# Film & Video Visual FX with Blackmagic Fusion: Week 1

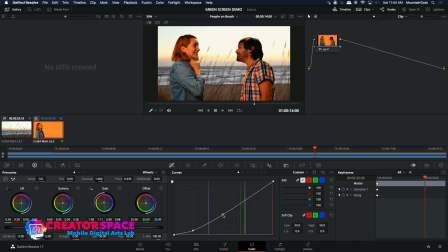40:54 Maybe they're, kind of, they're backlit a little bit, and again, play with the warmth there, bring down the gamma a bit.
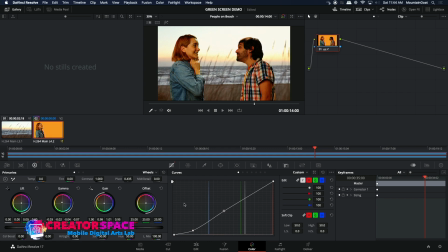41:13 And it really starts to make them look like they really belong there, right? I can now go to this beach shot. I can also make it a bit darker.
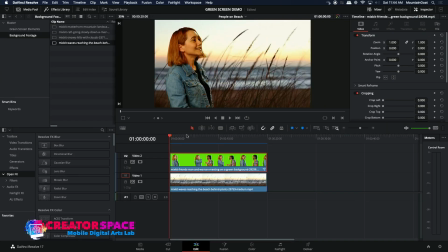41:24 And all of a sudden the composite's looking a lot more realistic because they look a bit warmer,
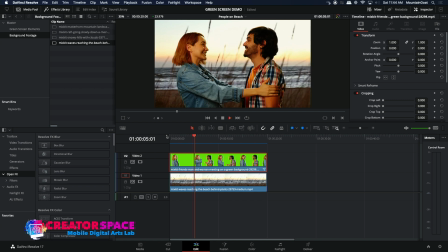41:30 like they're at this sun, at this beach, right? And I'm not saying that beach shot's necessarily the best. Again, these are just free demo clips that I downloaded just for demoing purposes, testing purposes. But you can see that water shot, maybe the long grass is a little bit disturbing or distracting in there. But it works, right? We're able to composite people totally shot on a studio with a green screen in the background with them being on a beach, right?
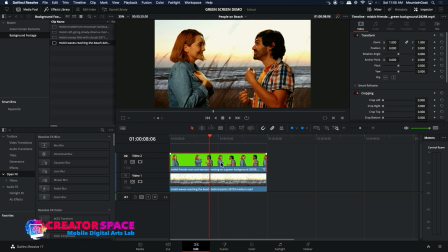42:03 So again, how do we do this? We brought in layer 2. Video 2 is the man and woman meeting on a green background. Video 1 is our beach shot. We color graded it. We went into Fusion.
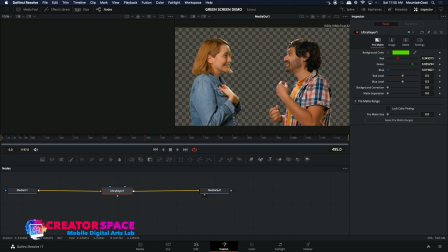42:17 We added the ultra keyer to bring in this background separation, and we're able to remove the green screen perfectly. And it looks really nice and clean. I'm not really seeing anything missing. And the composite together is quite nice.
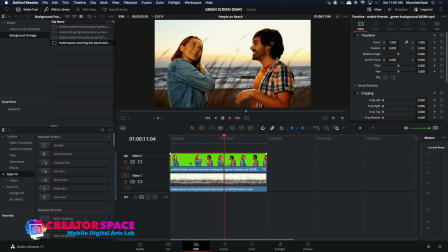42:33 There's nothing weird about it. It looks nice. Now, sometimes what will happen is some spill suppression might be necessary, as we saw with the raft. So then I can do a little bit of the garbage mat work, so I can crop out different elements. And we can do things like that. Now, look at the beauty of this kind of work.
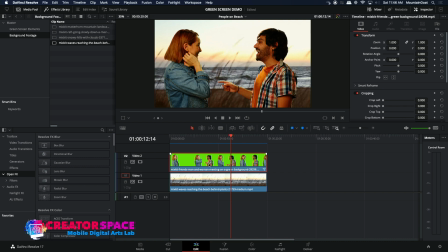42:52 We can actually then take, because they're meeting, and let's say I need to replace maybe the person on the left, right? I can totally remove this person, right? So that's how quickly I can just remove a person from the shot, and I could bring another person in there, right? So we can do that. We can then take, let's go back to our first shot.
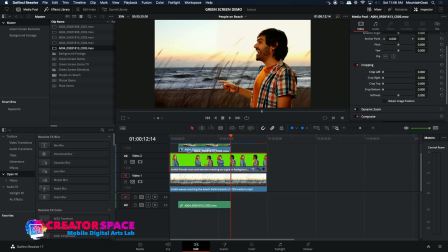43:26 We can maybe put this shot in there.
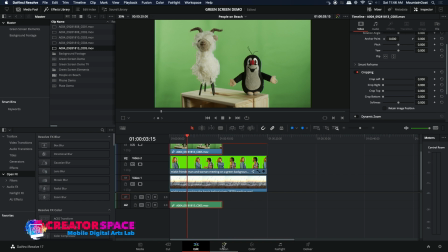43:33 And go to Fusion. Right click, add tool, matte, ultra keyer.
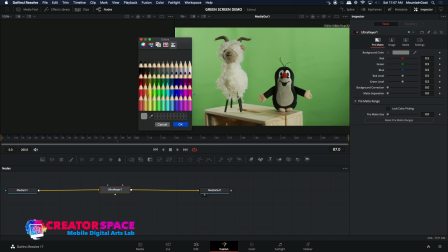43:46 And again, just get that, find that eyedropper of the green.
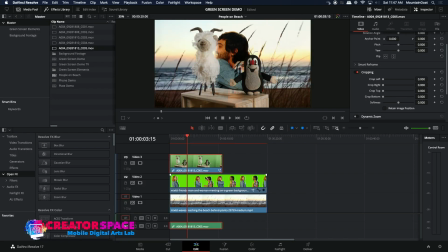43:51 Okay. Okay, so, that could be the thing, is like maybe, he meets
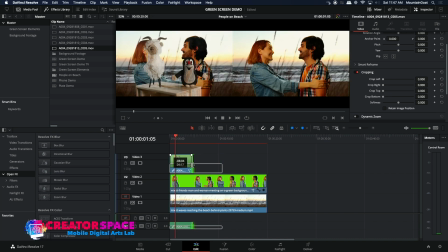44:02 the goat instead of the person. Right?
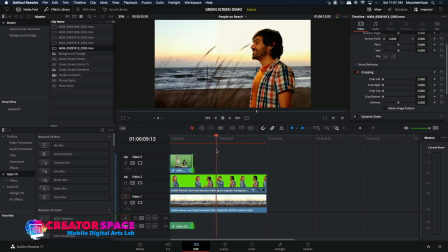44:08 They do hug, so you can't really separate them cleanly. But let's say from this part on, this could work. And again, now, because I'm working in DaVinci Resolve, I can totally, zoom in.
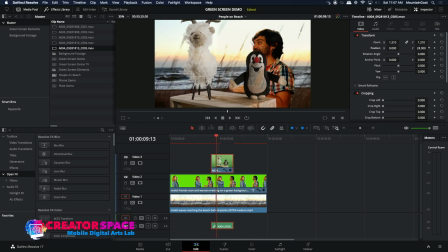44:22 I can position.
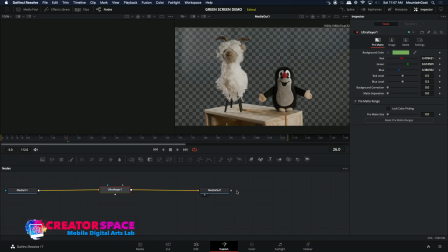44:30 Right. And we're just going to work with some of the spill suppression here. What did we do? We played with the gamma here.